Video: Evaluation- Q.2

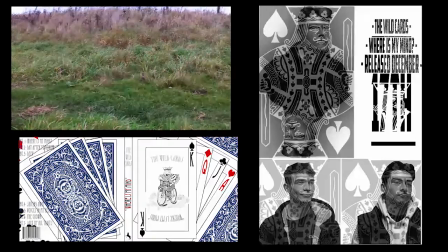(0:05)
How effective is the combination of your main product and ancillary texts?
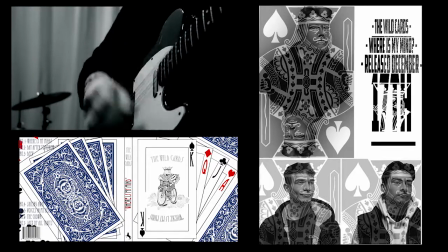(0:09)
I believe that my ancillary tasks and main tasks work in alliance to create a successful promotional package of work.
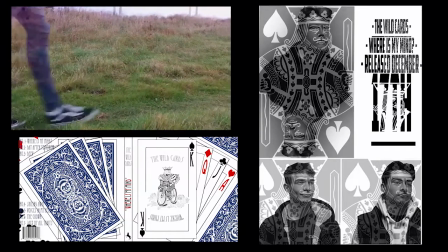(0:17)
One key aspect is camera work. In both my main task and my music advert, they both used mid-shots.
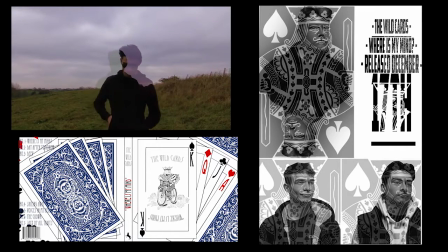(0:23)
In my digipack, it was mainly illustrated, so there was no camera work required. This combines my pieces of work because there is no relation between them,
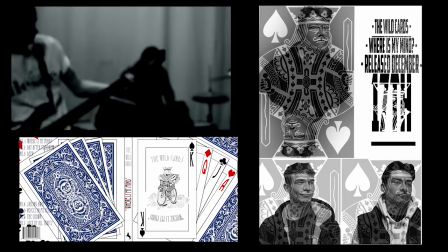(0:35)
and in turn gives my band more of an identity. For example,
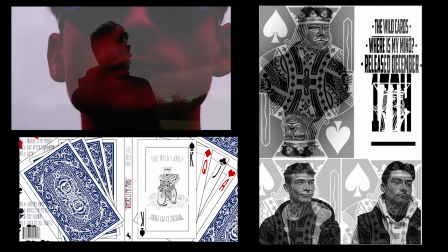(0:40)
the Arctic Monkeys music advert and their song Do I Wanna Know both uses the same style of animation in their advert and music video.
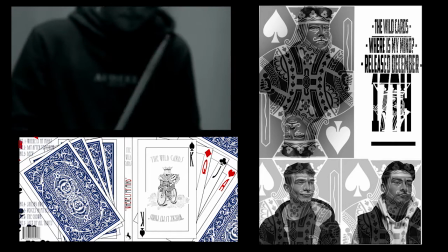(0:49)
Another key aspect that I used was editing, both in my advert and main task.
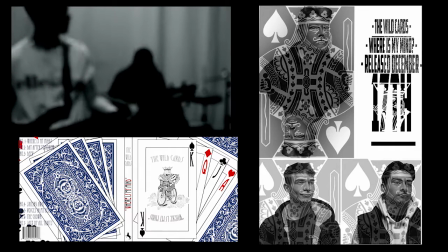(0:56)
This does not apply to my digipack, as it is almost completely illustrated and no editing effects could really be used.
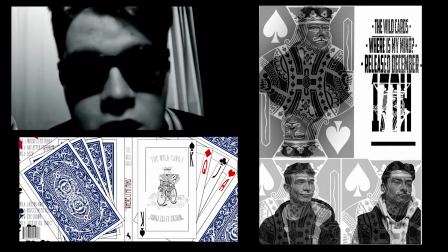(1:03)
However, in my main task and the music ad, they both changed the opacity of the image and clips to create a masking effect.
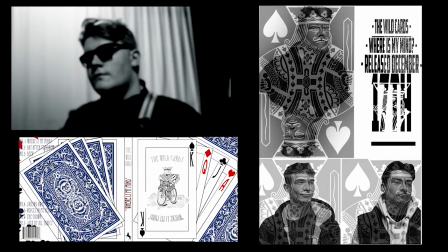(1:13)
In my music advert, I changed the opacity to make it look like there were cards with my band members over it,
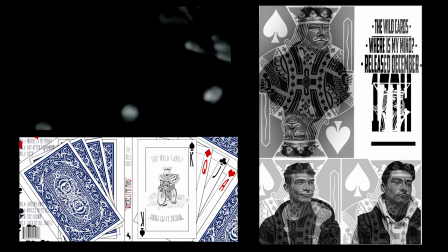(1:20)
and in my video I gave it an echoing effect. However, the drafting for my advert was not the same as my final advert.
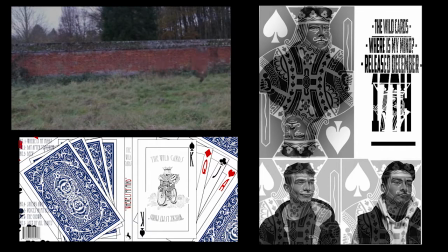(1:28)
I decided to change it because
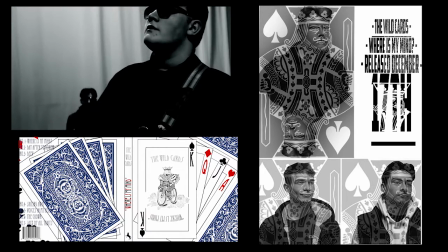(1:31)
after doing some practice adverts I decided it would be more difficult and would make a less impressive final product.
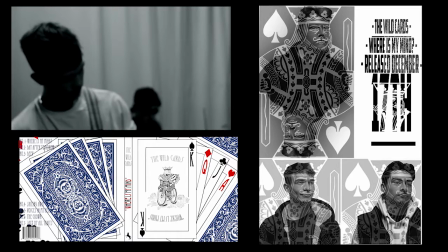(1:41)
The mise-en-scène was another key aspect that all of my main tasks were linked.
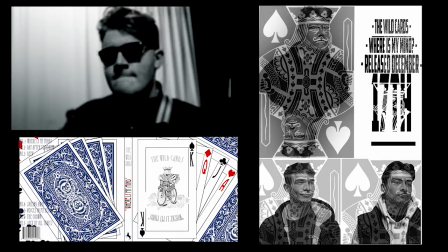(1:46)
Firstly, the costume.
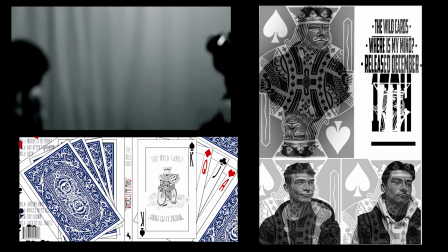(1:47)
Over the main task and the advert, I used clothes that were typical conventions of indie rock music videos.
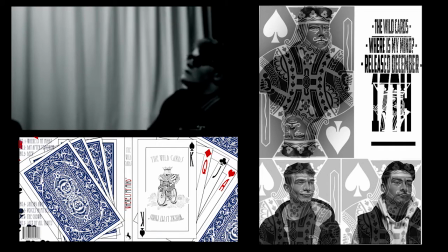(1:56)
I decided to use clothes such as t-shirts and jeans. I decided to use these because they follow the typical conventions.
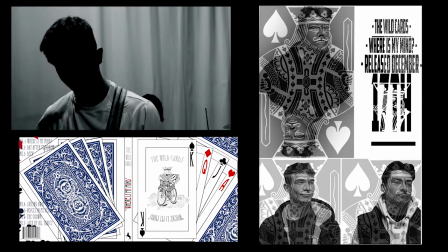(2:02)
Another aspect of mise-en-scène that I incorporated was setting and location.
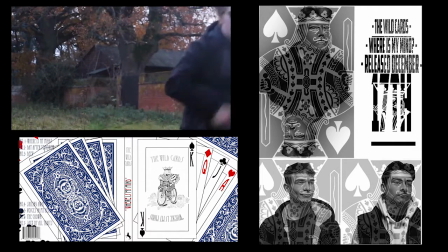(2:07)
In my advert I decided to use a plain white background, and also decided to use a plain white background during the chorus section of my main task.
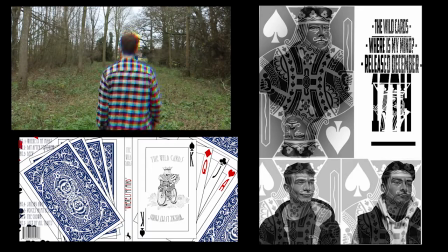(2:15)
I also used a plain white background for the illustration of my album cover. I decided to use these colours because black and white
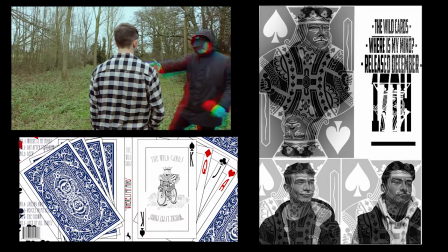(2:24)
converses with the indie music video conventions,
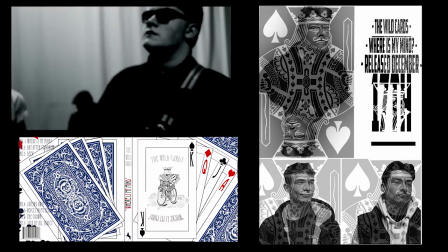(2:29)
stereotypes, and also connotes the audience that there's darker undertones, which again converses to indie music video conventions.